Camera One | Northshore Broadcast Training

Welcome to another broadcast team training video. My name's Brian, and I'm so excited today to take a deep dive into the wonderful world of Camera One. Understanding the why behind each of our camera positions will help all of us to elevate how we capture and broadcast our Sunday services and make an even bigger impact for Jesus.
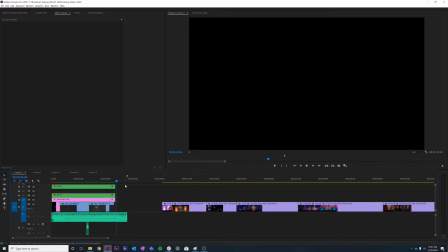0:33 Let's get started. Hey, Cam fam, Brian here, and in this session we are talking Camera One. We'll be going over the purpose of this camera position, the way to create a dynamic look with this camera, and the weekly responsibilities for the scheduled operator.
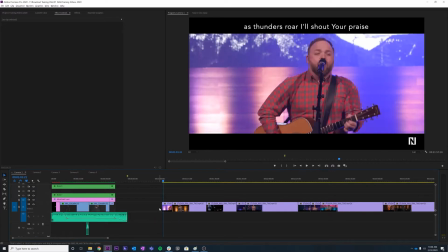0:52 So the purpose of this camera position is to follow the action of the stage. Focus on the one or two people who are leading that moment of the service.
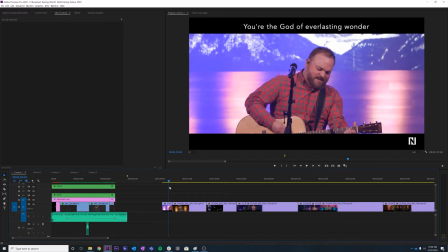1:02 For example, during this moment, Brandon is leading. During this moment, Wolfgang is leading.
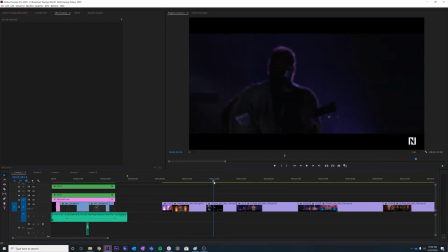1:09 You wouldn't necessarily want to take camera one and say go over to someone who's operating the keys or someone who might not be singing yet. You normally want to show the person who's leading the moment of the song. The other purpose of this camera is to capture the emotion of a moment.
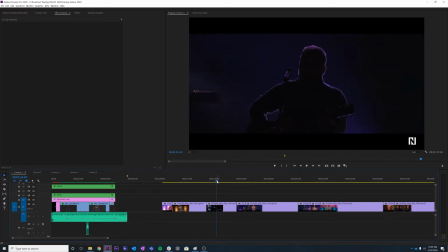1:25 For a more personal, intimate moment, you might want to start with a close-up shot. But for more of a casual opening moment, you might want to start with more of a wide shot.
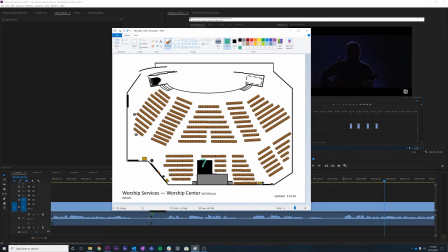1:34 Think of it as kind of a spotlight. You're being the audience's eye. In old theater productions, they used spotlights to direct the audience's eye towards the parts of the stage that they needed to look at.
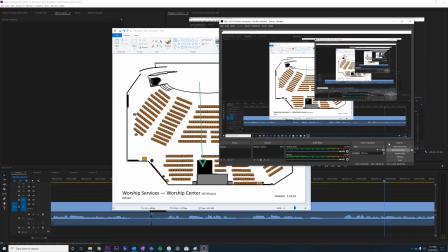1:48 We're doing this exact same thing with Camera One. Except instead of lights, we use shots.
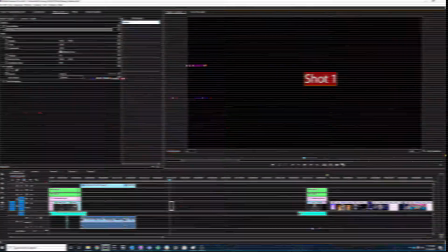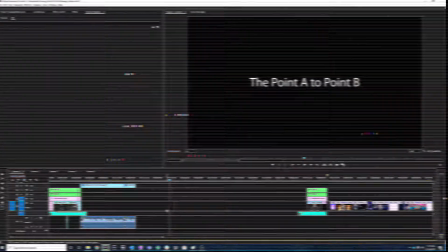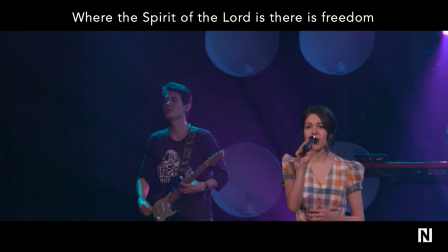2:05 The point A to point B shot is super critical for Camera One to become a dynamic looking camera. And when I say point A to point B, all I mean is that you need to keep in mind where you're starting your shot and where you're ending your shot. So as we're looking here, this shot looks fairly well composed.
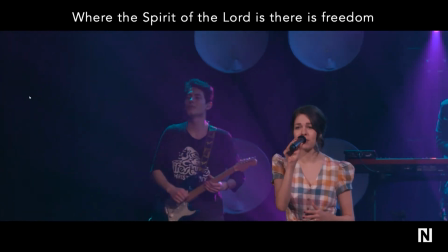2:21 I would like it to be tilted down just a little bit more, but you can see the camera operator starts and then pushes into a close-up of just Nika.
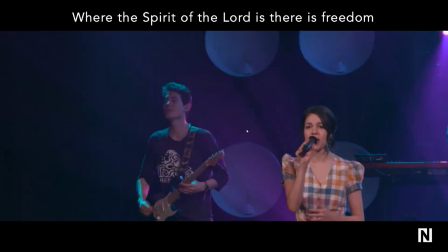2:29 So that's what I mean by saying point A to point B. Point A would be this, point B, this.
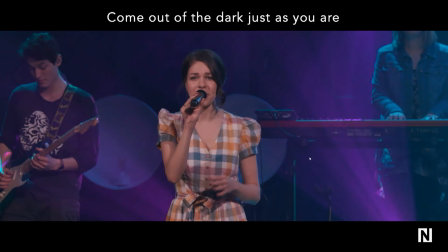2:37 You can utilize this shot in a lot of different ways, and it really provides space for Camera One to shine.
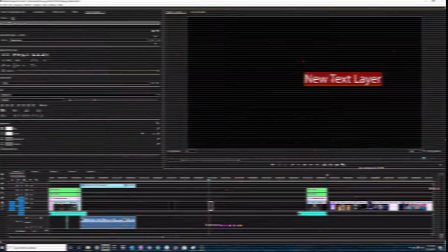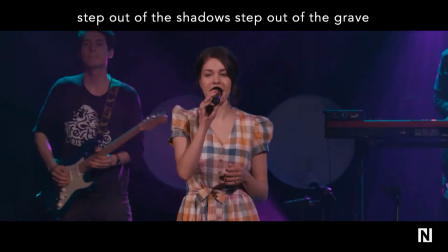2:53 The float is one of my favorite parts of operating Camera One.
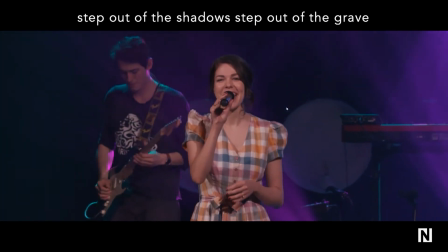2:57 What a float is you're locked in on your subject, but you're moving the camera just slightly to match the energy and engagement of the stage.
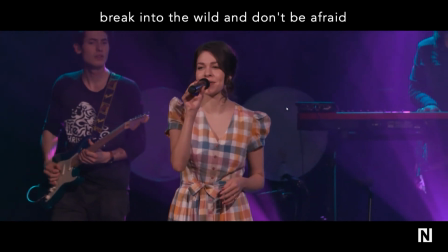3:05 It allows this camera to be really organic feeling and not feel stale and locked in.
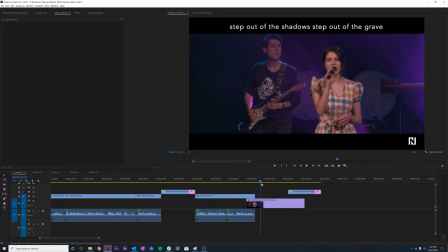3:11 Practice this shot during rehearsals and run-throughs, and ask for feedback on how you're doing because that's a great opportunity to learn how to do this shot well.
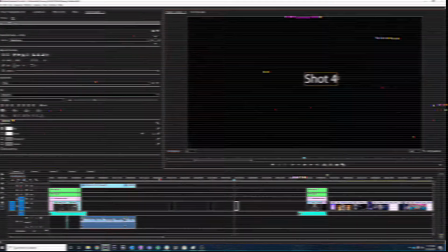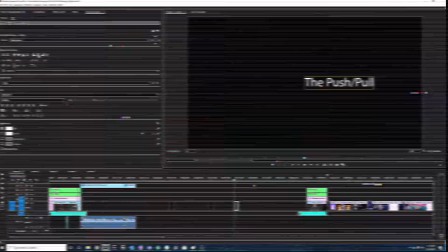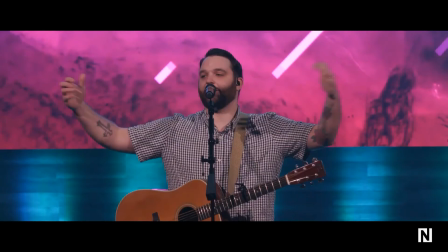3:29 The push-pull is fairly simple, but it can be a unique instinct to develop as Camera One. What you're trying to do is when the leader is engaging the room, you want to pull the camera back.
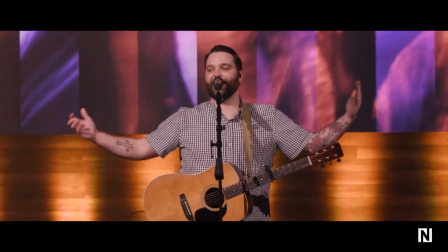3:39 But then when the leader is trying to draw the room in, you're pushing the camera in.
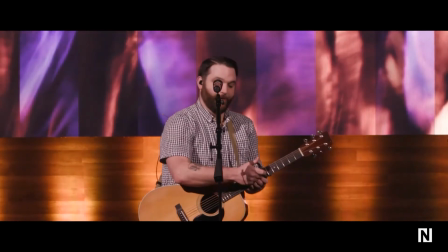3:44 This can look a lot of different ways during a worship set, but primarily what I've found is that pushes work really well during verses and verbals, and pulls work really well during choruses, bridges, and some more inspirational or motivational style verbal moments.
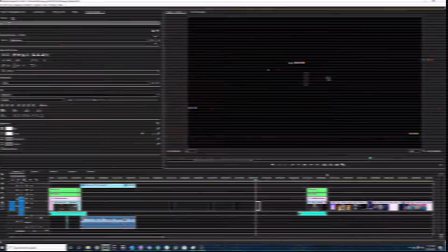Rack focusing is a critical skill to learn as Camera One. It'll work for all cameras, but it really makes Camera One shine.